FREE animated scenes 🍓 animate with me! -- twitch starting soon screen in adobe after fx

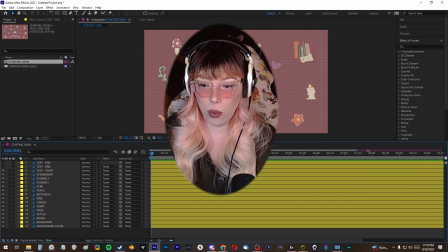4:05 If you had to change the time limit, you'll want to make sure you drag this bar out all the way so you can see the full timeline.
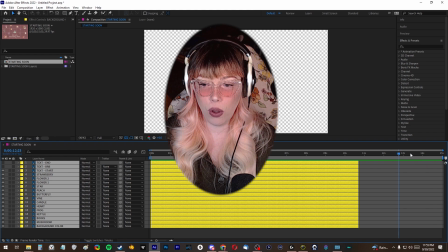4:11 And sometimes these layers, they're not going to be stretched out to the full length. So just make sure that everything is set to the full 15 seconds.
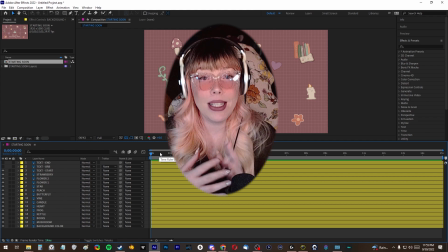4:19 I'm actually probably going to save 2 different versions of this.
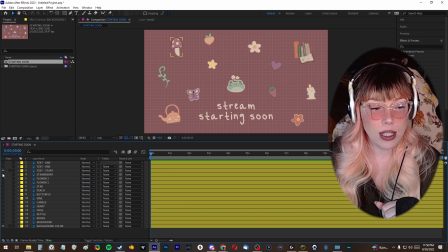4:22 Part of me really likes the simplistic look that this had with only the frog and the starting soon text. Something about this, just this super minimalist look, is really appealing to me for some reason. But I'm also going to export this very busy version too. I say very busy, but the more cluttercore feeling one.
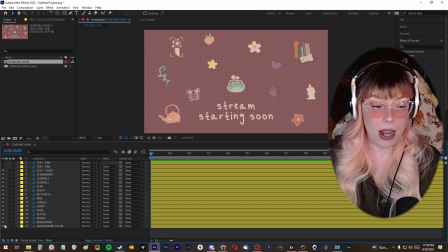4:39 I know that I don't need to do anything with my background. My background is going to stay static the whole time. So I'm going to start with animating my frog. And the first thing to do is select the layer that you're going to be animating, and you can see it highlighted them.
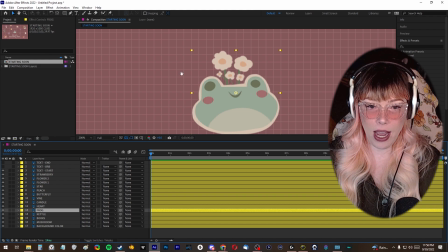4:52 I'm going to use my mouse wheel to scroll in over here so I can get a little closer. I press H to switch to the hand tool so I can click and drag around and make sure the frog is nice and centered. And then I press V again to switch back to my positioning tool. And these are also available up in this top toolbar up here if you don't remember the keyboard shortcuts.
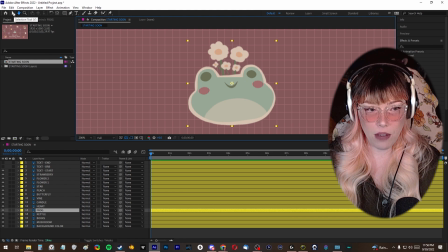5:09 H for the hand tool, V for the selection tool is what I'm using. So what I'm doing here when I look at this frog is I'm going to set most of these items on screen to be rotating back and forth gently. And in order to get them to rotate, they're going to be rotating on the anchor point axis.
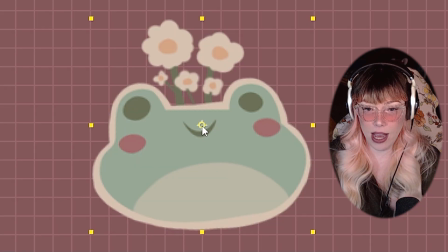5:25 So this little crosshair looking thing in the middle is the anchor point. You want to think about the center of gravity of the object.
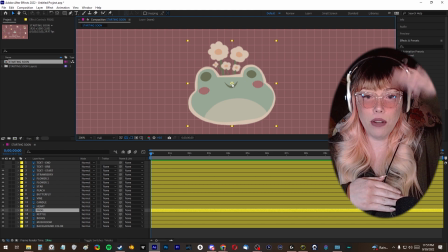5:31 If you think about a human, for example, when you're looking at a human being, the center of a human is about at the hip level, right about the belly button to the hip bones,
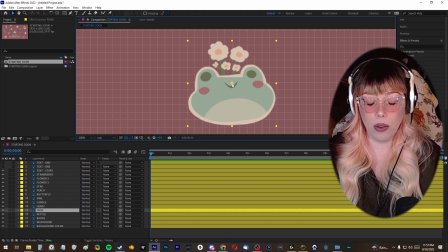5:39 depending on, you know, their genetics and whatever. But if you think about like when you're sitting in a chair and where you go to get up from, you're pulling from like the center of your chest right around the rib cage where your heart is. So your anchor point is not the center of your body geometrically.
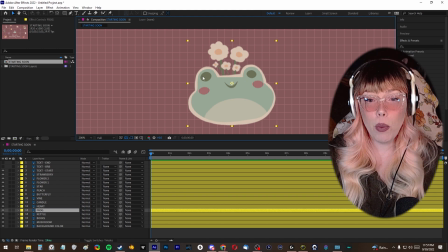5:55 It's where you're pulling weight from. So we want to think about that with all of our objects too. And so when we're looking at this frog, because of these flowers that I've added to the top of it, the center point that is auto-generated into this is sitting actually close to the top of this frog's head.
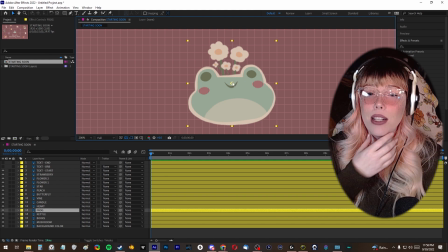6:10 And I want it to rotate from more the center of like probably like right under its chin level. So to move this anchor point, I'm going to select the pan behind anchor tool up in the top bar,
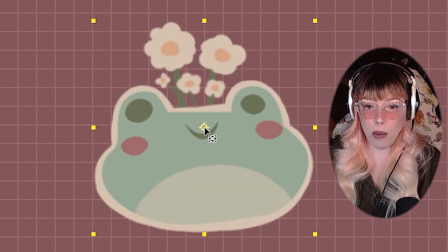6:21 or you could press Y, and that will allow me to click and drag and move this anchor point around.
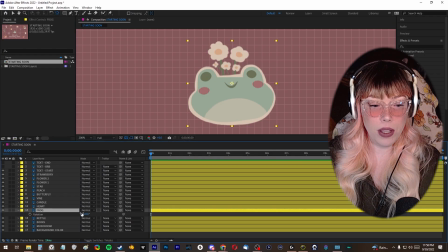6:25 Before I do this, I'm going to show you what I'm talking about. This is rotating with the anchor point in that center right there. When I move the anchor point to the spot I want, which is a little bit more here, this might be too small of a difference for most people to notice, but he's rotating from that spot.
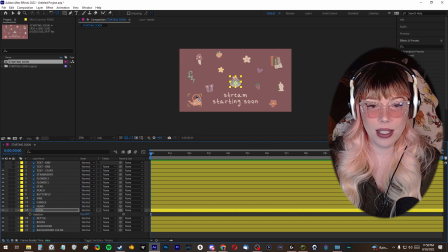6:41 I feel like the frog's not going to be a great example of the difference this can make. So I'm actually going to come and show y'all over on this tea kettle.
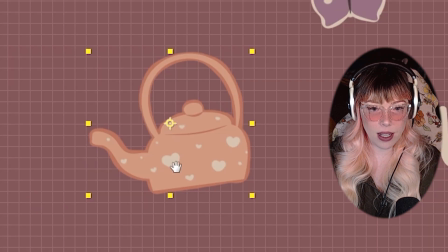6:48 So for the tea kettle, because of the shape of this object, you can see it's got the center point up here in this very weird spot.
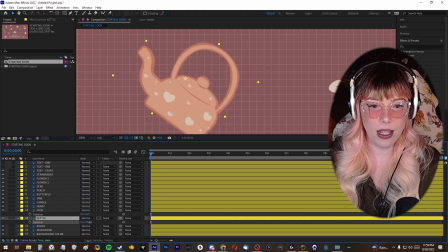6:54 When we rotate this around, it's rotating it like that, and it's a little awkward looking to me. So we could either move this to the direct center of the kettle, which is right about here, and now it's going to rotate in something that makes a little bit more sense of like the actual center of that object.
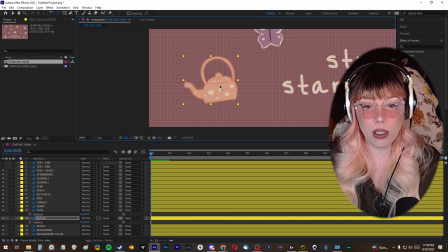7:08 But what I actually am going to be doing with this kettle later, I want it to look like it's being held by someone and it's rotating like you're swinging it back and forth. So I'm going to move the anchor point up to the top of this handle, and then when we rotate it, see, now it looks like it's swinging back and forth, and I think that's like a little bit cuter,
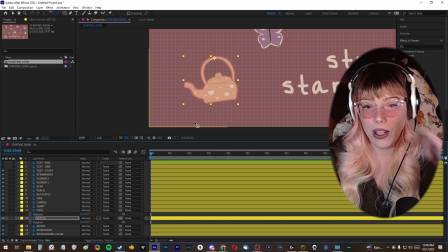7:24 so we're gonna go with that as the anchor point. And hopefully using the kettle will illustrate what I was talking about a little bit better.
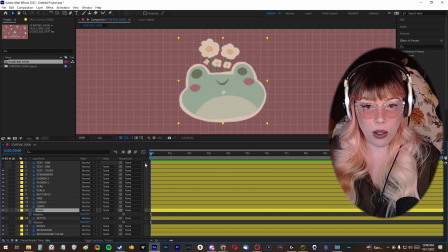7:31 So back to our froggy, we have our anchor point settled where we want it to be, and every time you go in to do scale, especially scaling stuff too, and rotations and all of this kind of stuff, you want to double check where that anchor point is set.
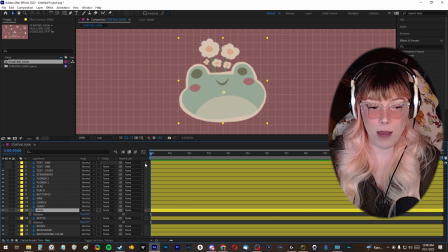7:43 That will make a huge difference in the overall look of the animation. So for our little frog, I'm actually, because the frog is the centerpiece, I want to add a little bit more to this than I do the other items, but I'm going to start by making sure my timeline tool,
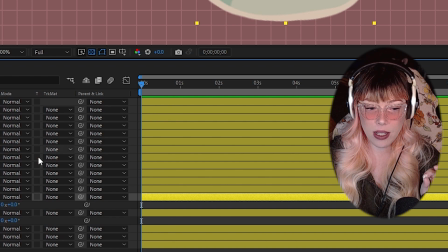7:57 this little blue marker down here, is set to 0 seconds, and then I'm going to come down into my frog layer.
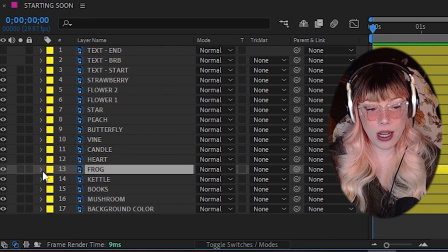8:03 It will start out closed, so you can either drop down the arrow next to the frog, which will open up all of the transformations, or you can press R for rotation to only get the rotation one up.